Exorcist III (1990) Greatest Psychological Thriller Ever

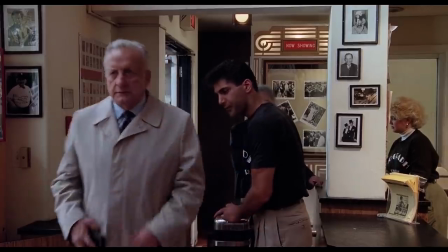And as much as Exorcist 3 is humorous and settling, it's just as unsettling and frightening.
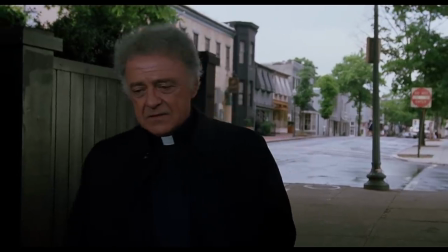Exorcist 3 sets up the mood and atmosphere by building off the world created in the first film, and it does so extremely effectively.
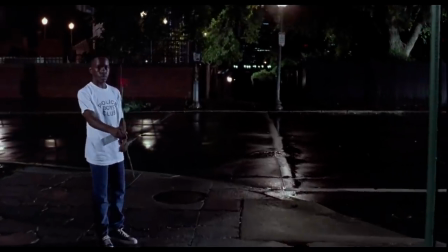Their shots of the Exorcist steps are nerve-wrenching non-orchestral score with some other callbacks of the franchise like tubular bells.
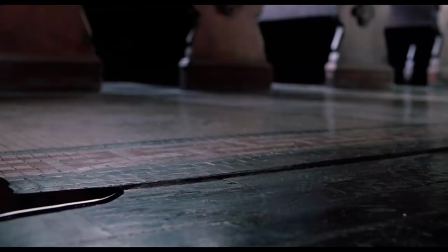Even the transitions are scary.
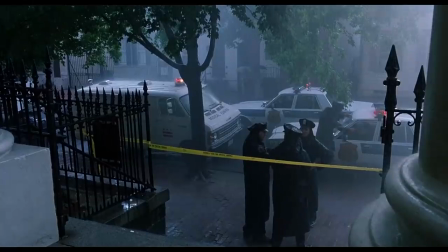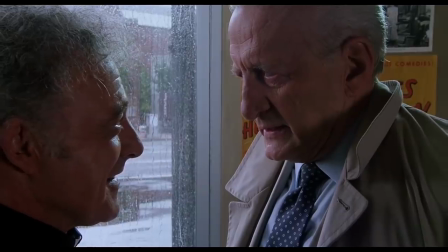Because if I see it, it's swimming.
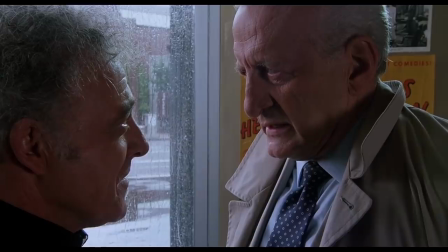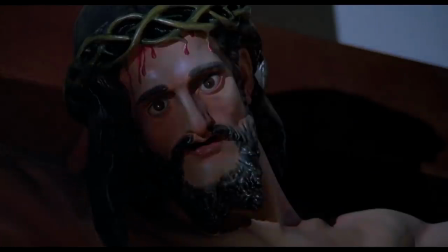You know within watching the first several minutes of this film, that's going to be one hell of a ride.
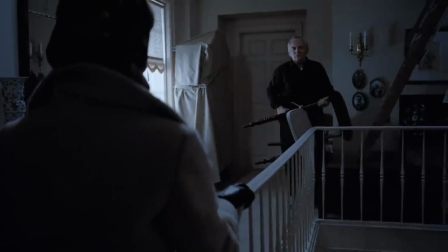And what you don't see is scarier. Something Blatty did for the storytelling of The Exorcist was exit early, arrive late, and it was very successful.
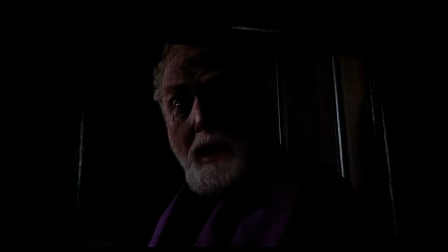And it's also successful here for Exorcist 3. This film is full of violent killings, but they're tastefully not shown in the beginning.
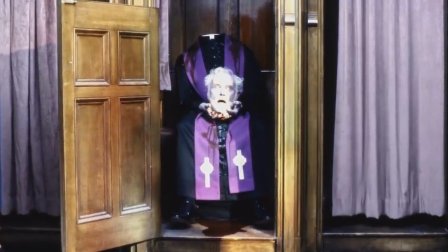Blatty or the editor could have easily shown the murders taking place or showed the dead bodies, but that would be too easy and it's not as frightening.
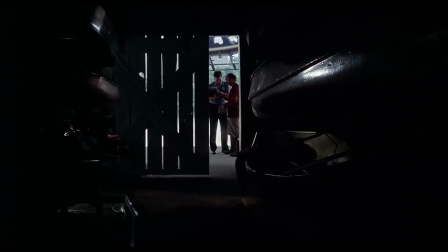Real fear is in the imagination, and that's what Blatty and the editor choose to do in the first half of this film.
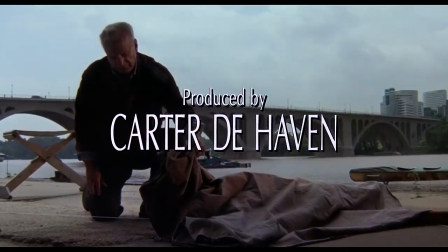Leave it up to the viewers and the viewer's imagination. It'll seem more real with your own interpretation.
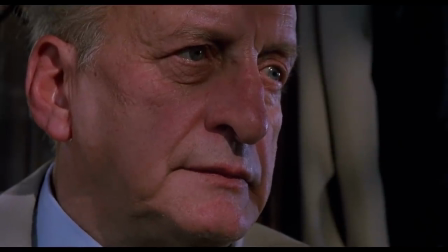In the first half of the film, we get Kinderman telling the brutal murders to a colleague, and then the camera switches to the colleague to get the colleague's reaction.
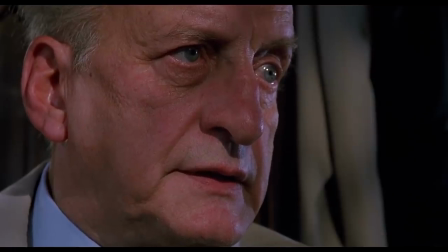The killer drove an ingot into each of his eyes, then cut off his head.
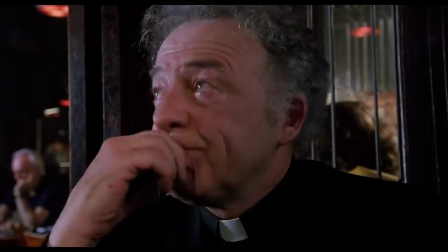Is this okay, father? I can get you something else. Or vice versa.
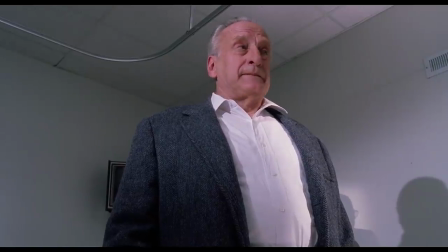Kinderman arrives late, looks at the body under the blanket, and nearly tears up.
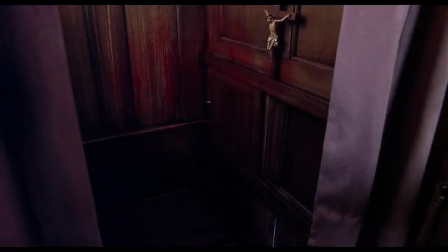A flash of edits of the crime scene, you can piece the puzzle together yourself of what happened which is actually scarier and far more effective than seeing Michael stab some horny teenager.
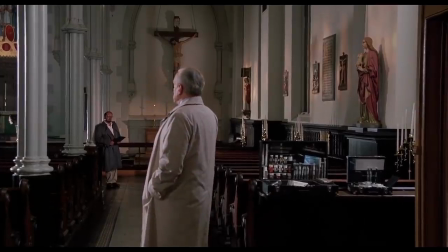What films do you know that has us investigate a crime scene, cuts away to establish mood,
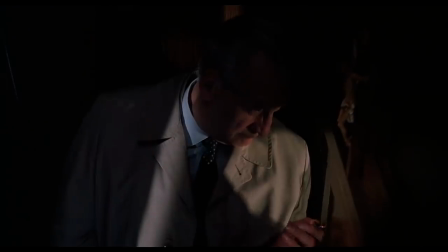then cuts back to the investigation, all for the sake of revving up our internal fear?
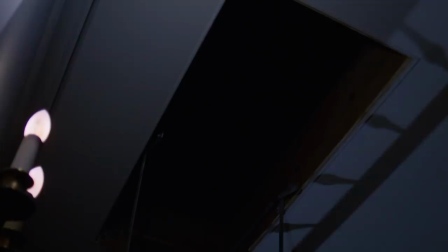Nobody has the craft like these dudes have. Blatty's films can't be topped.
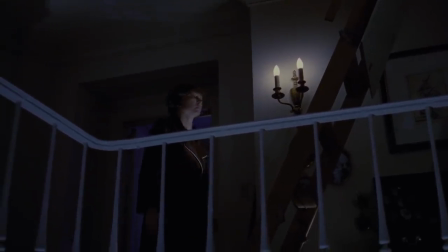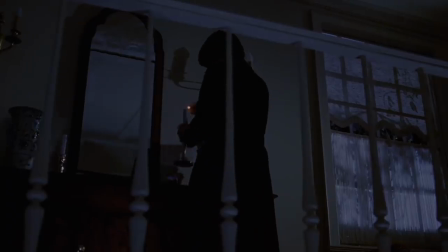It's the little details in Blatty's works that makes them great.
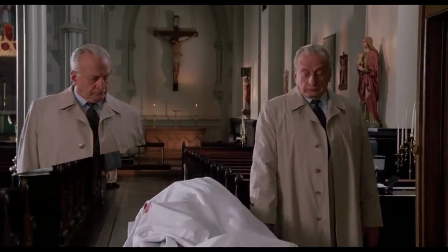Blatty even has Kinderman check both hands of the victim to identify if the Gemini killer was indeed the murderer, but there's no insert shot of each hand.
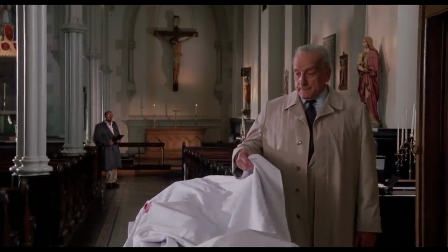That's truly brilliant and truly scary. You can see why this is one of Jeffrey Dahmer's favorite films.
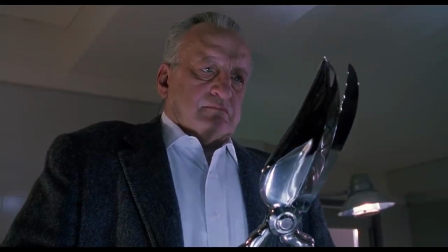So after the mood has us on edge, and our frightened minds have been imagining the murders, the film kicks it up to another level.
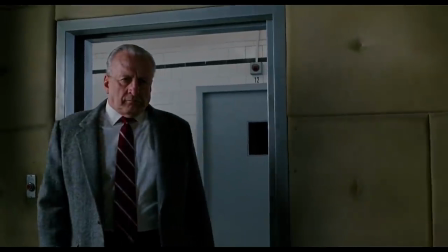At the midpoint of the film, we now meet Patient X, or as he refers to himself as the Gemini Killer.
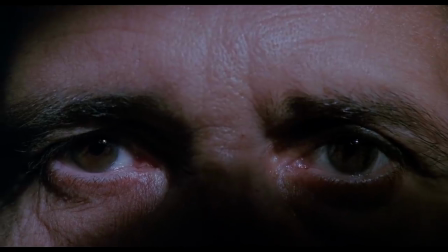We're no longer going to arrive late, but now we're right on time.
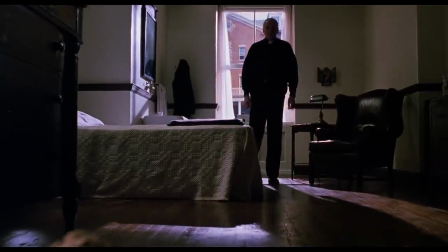Blatty brilliantly progresses the story into a crescendo of fear, as the audience will now see their murders and creepy shit in higher doses.
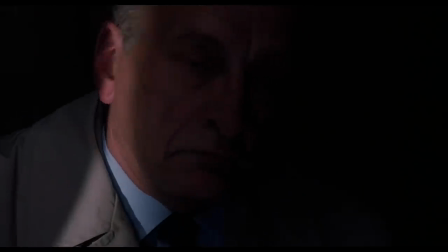Yet, you can still use your imagination to piece things together. Blatty builds up the tension and starts paying it off with earned scares, both false and real.
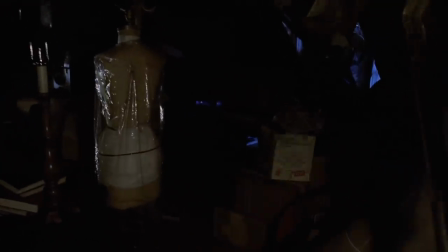The Exorcist rarely relied on jump scares. It was mostly mood it set and the undertones that it built up from the get-go, slowly but surely.
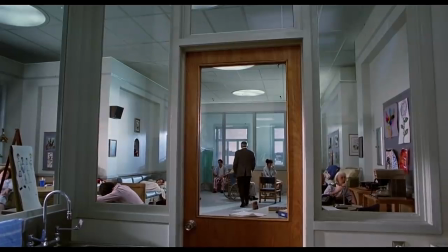Exorcist 3 is set up in nearly the same way, but throws you curveballs from time to time. It can be just as uneasy as the original.
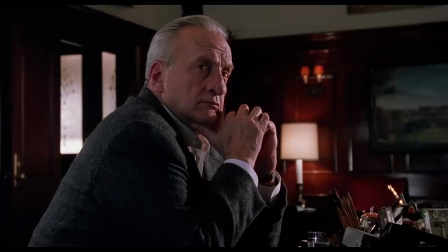It features some bizarre supernatural moments with statues and one creepy ass moment with Kinderman and Father president.
It could be that exorcism. McNeil kid. Regan McNeil.
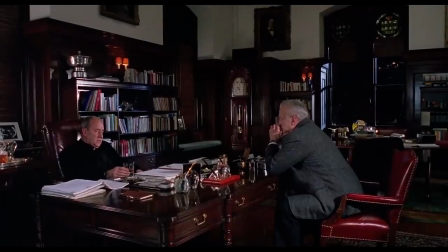Exorcism over on Prospect Street that Damien Karras did.
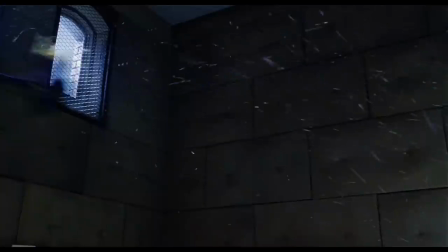And probably one of the most frightening moments I've seen on film with the final exorcism at the end with Father Morning and the demon attacking him.
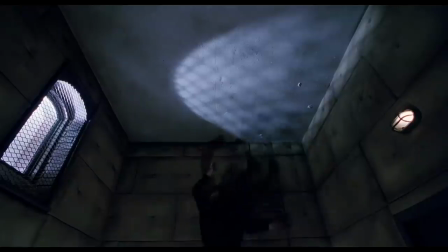This is one of the scariest movies ever made.